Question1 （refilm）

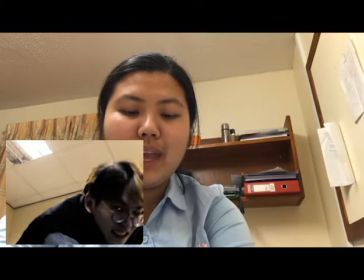12:13 The expression of the father shows he is very angry, and this can also show his personality, that he is a person who is easy to get angry and often using violence.
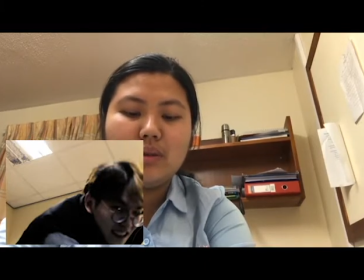12:26 It is a specific shot since we want to use this shot to show a social issue in family. In Alan's family, his father is a role who is often angry and often drunk,
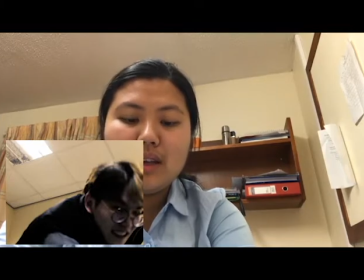12:41 and after the drunk, he often uses his violence to like punching.
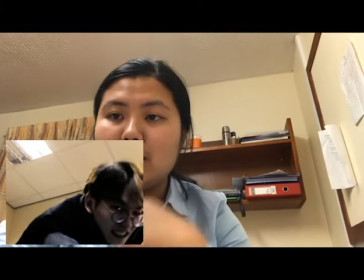12:48 So it is lead to the domestic violence.
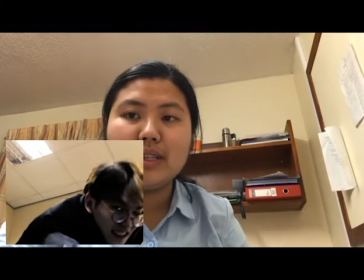12:55 He is the characters that we want to represent the social issue of domestic violence.
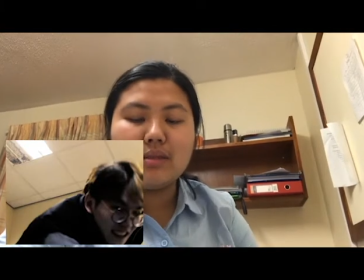13:02 Since usually the perpetrator is man and the victim is the women or the children.
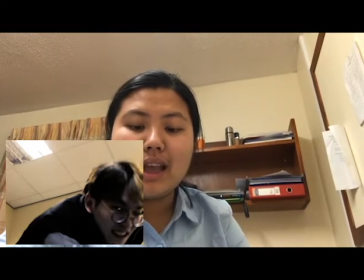13:10 And the men are dominant, easy get angry, and often using violence.
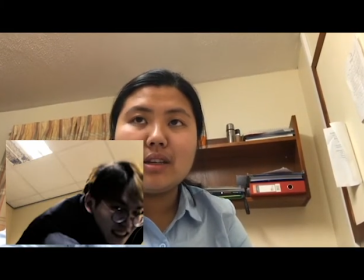13:16 Maybe they have some bad habits such as smoking or drunk. That's all, and now it's time to say goodbye. And thank you for your listening.